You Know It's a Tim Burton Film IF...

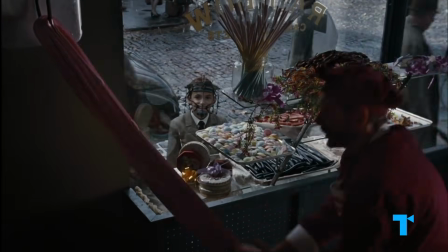[12:17]
In Charlie and the Chocolate Factory, we get a window into Willy Wonka's childhood.
I'm sorry, I was having a flashback.
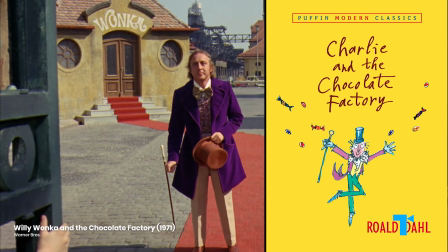[12:24]
Something the original Roald Dahl book and 1971's Willy Wonka and the Chocolate Factory declined to give us.
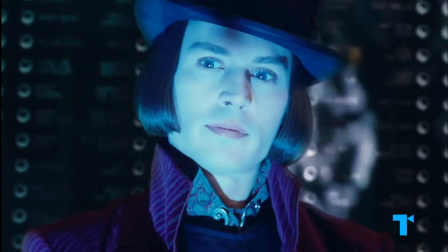[12:30]
Burton's flashbacks humanize and flesh out this larger-than-life chocolatier
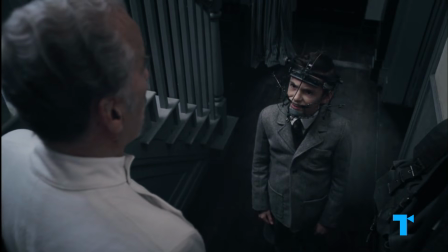[12:35]
to investigate why he has a sore spot for parents and an obsession with candy.
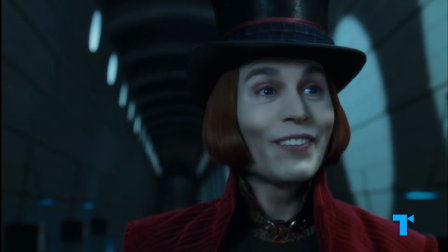[12:40] And the rest of you must be their
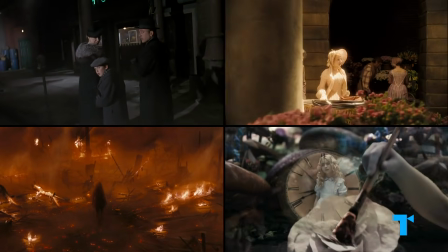[12:45] Parents.
Often his flashbacks signify the turning points in the lives of villains or even heroes.
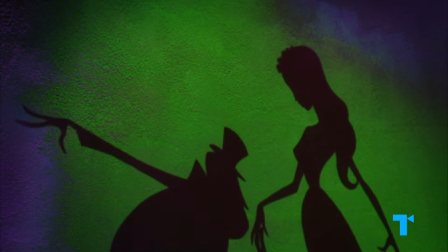[12:51]
In Corpse Bride, the flashback remains of the Day song describing how the bride was murdered by her greedy fiancé.
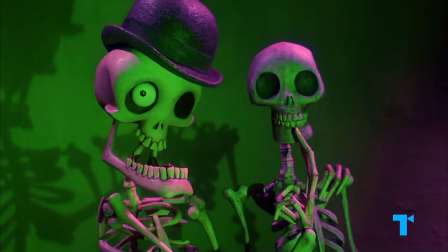[12:57] I'll tell you a story, make a skeleton cry of our own jubiliciously lovely corpse bride.
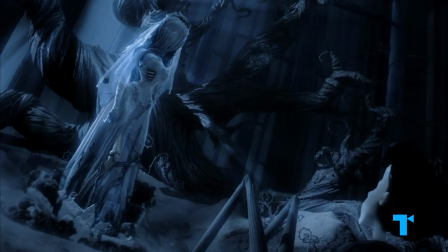[13:03]
Both dramatizes her turning point into becoming the corpse bride and helps us see her as a wounded human being.
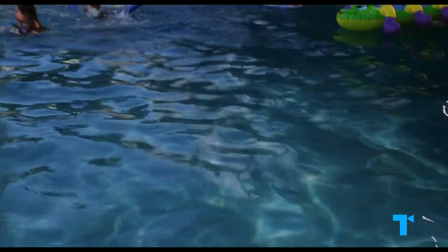[13:10]
Big Fish is told exclusively through the father's flashbacks.
A man tells his stories so many times that he becomes the stories.
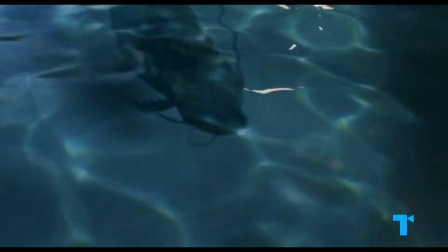[13:19] They live on after him, and in that way, he becomes immortal.
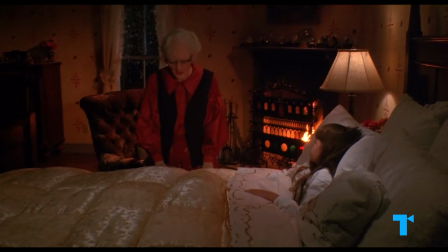[13:23]
Just like the story Edward Scissorhands is told by an older Kim to her granddaughter decades later.
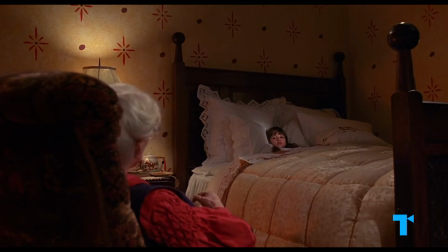[13:28] Well, there are all kinds of scissors, and once there was even a man who had scissors for hands.
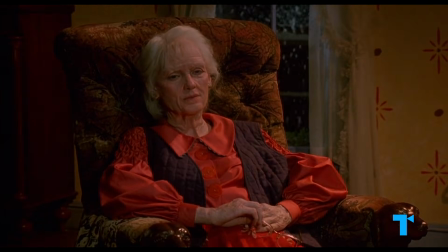[13:38]
Kim lives in the past.
I'm an old woman now. I would rather him remember me the way I was.
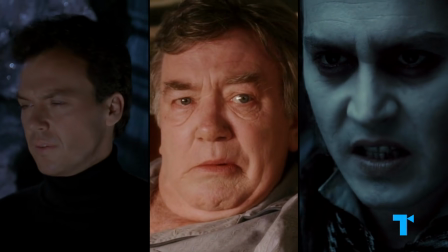[13:45]
And we might say this of other Burton characters.
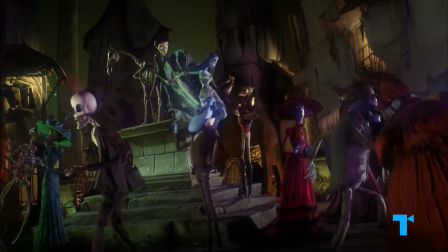[13:48]
Burton sometimes moves between worlds of gray versus color to counter our assumptions about which realities matter most.
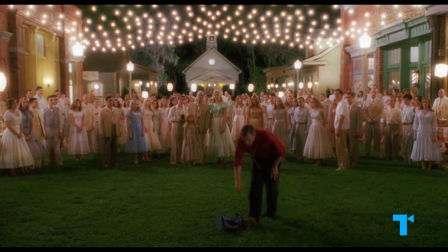[13:55]
In Big Fish, the flashbacks are more colorful than present reality, visualizing how the past can loom larger than what's going on before our eyes.
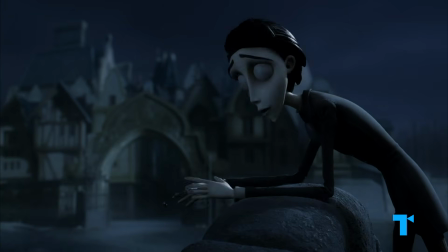[14:03]
Likewise, in Corpse Bride, the land of the living is gray and dismal, while the land of the dead is vibrant and lively.
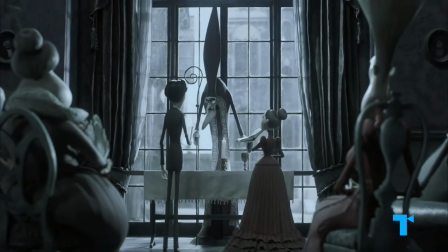[14:14]
Showing rather than telling the audience that the land of the living is not a very nice place.
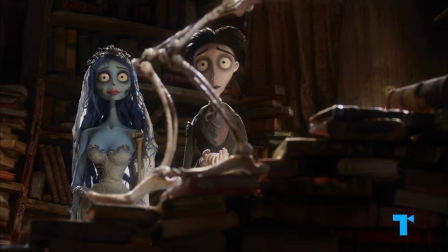[14:19] Why go up there when people are dying to get down here?
There's a character-defining symbolic object.
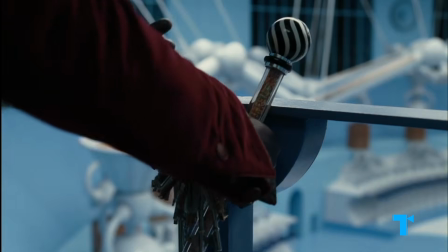[14:27]
Many of Burton's most beloved characters have a symbolic item that they carry with them.
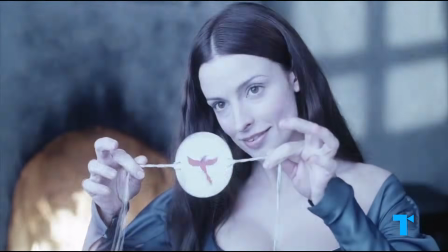[14:32]
This talisman might define the character. In Sleepy Hollow, the caged bird toy Ichabod's mother gave him is a reminder of the love that he lost.
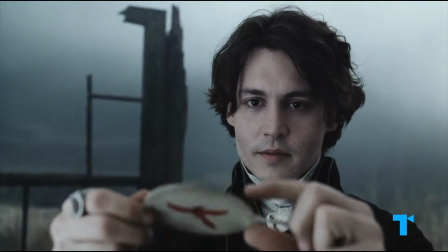[14:41] Cotton on one side, an empty cage. And now.
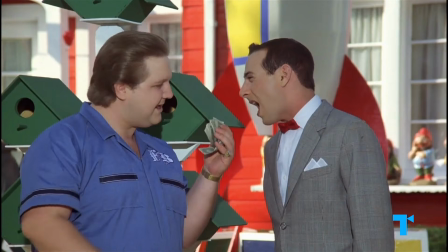[14:48]
For Pee-wee, the item is his bike.
I wouldn't sell my bike for all the money in the world.
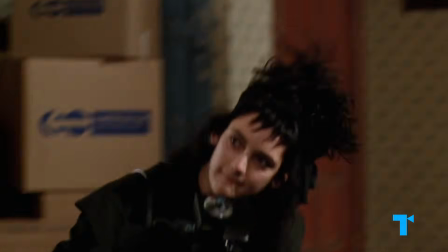[14:53] Not for $100 billion, million, trillion dollars.
For Lydia, it's her camera, representing the peculiar and original way she sees the world.
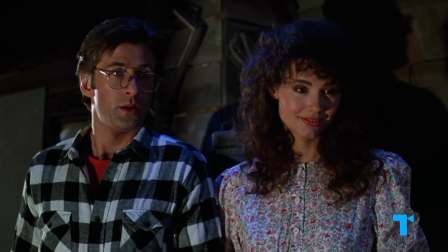[15:02] God, you guys really are dead. This is amazing.
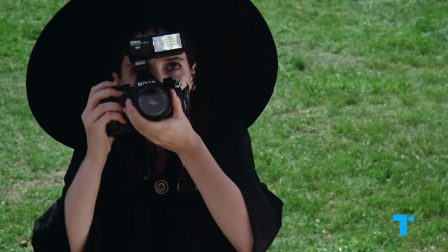[15:09]
And since she can capture signs of ghosts in her pictures, the object reminds us of her unique ability to communicate with the dead.
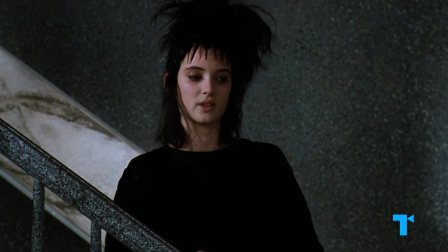[15:16] They don't want to come down. Why not? I think the reason is that they were trying to scare you away and you didn't get scared.
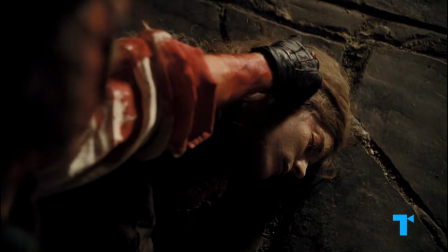[15:23]
Sweeney Todd's razor is his means of revenge for the death of his wife, and by this point the character is only the will for vengeance.
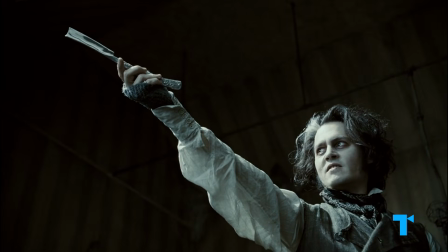[15:30] At last, my arm is complete again.
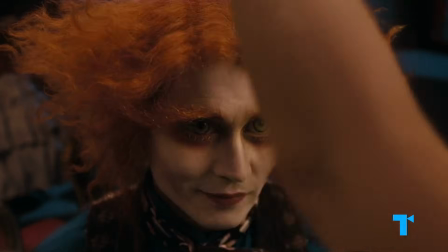[15:35]
For the Mad Hatter, his hats are what saved his life.
I'd like to keep it on.
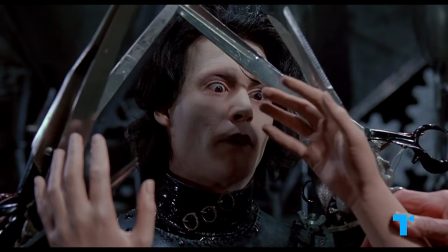[15:40] Suit yourself.
Edward's object would obviously be his hands.
I'm not finished.
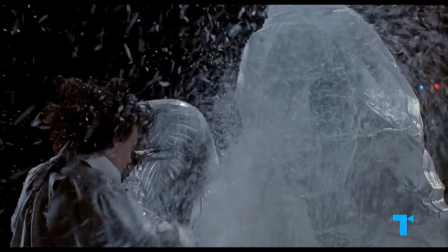[15:46]
But eventually he learns he's more than his hands.
No matter what, Edward will always be special.
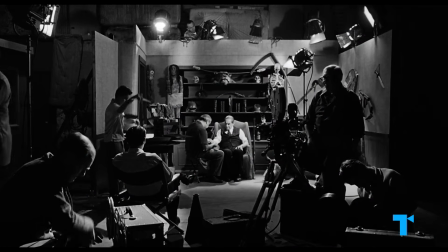[15:51]
You recognize the cast. Of the 26 feature films that Burton has directed or produced, Johnny Depp has starred in 8.
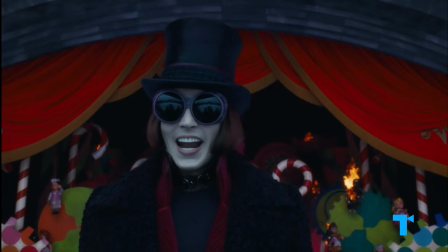[15:59] Good morning, Starshine. The Earth says hello.
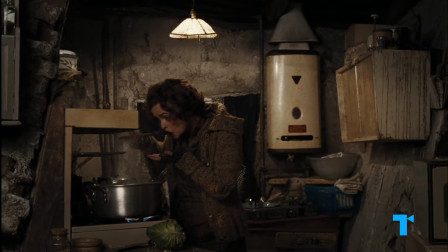[16:03]
And Helena Bonham Carter, Burton's ex-partner and mother of his 2 children, has starred in 7.
I love a morning execution, don't you?
Singer-songwriter Danny Elfman composed the music for all but 3 of Burton's films.
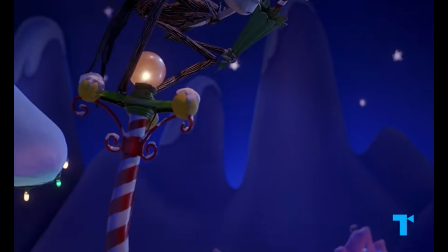[16:15] There's children throwing snowballs instead of throwing heads.
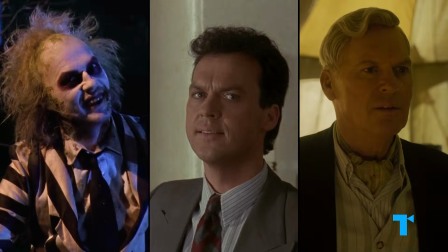[16:18]
Other recurring faces are Eva Green, Christopher Lee, Michael Keaton, Danny DeVito, Michelle Pfeiffer, and Winona Ryder.
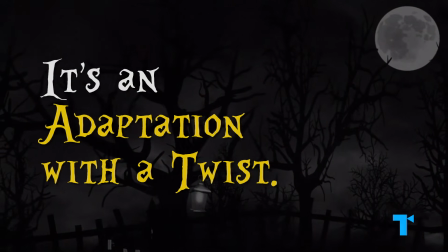[16:24]
It's an adaptation with a twist.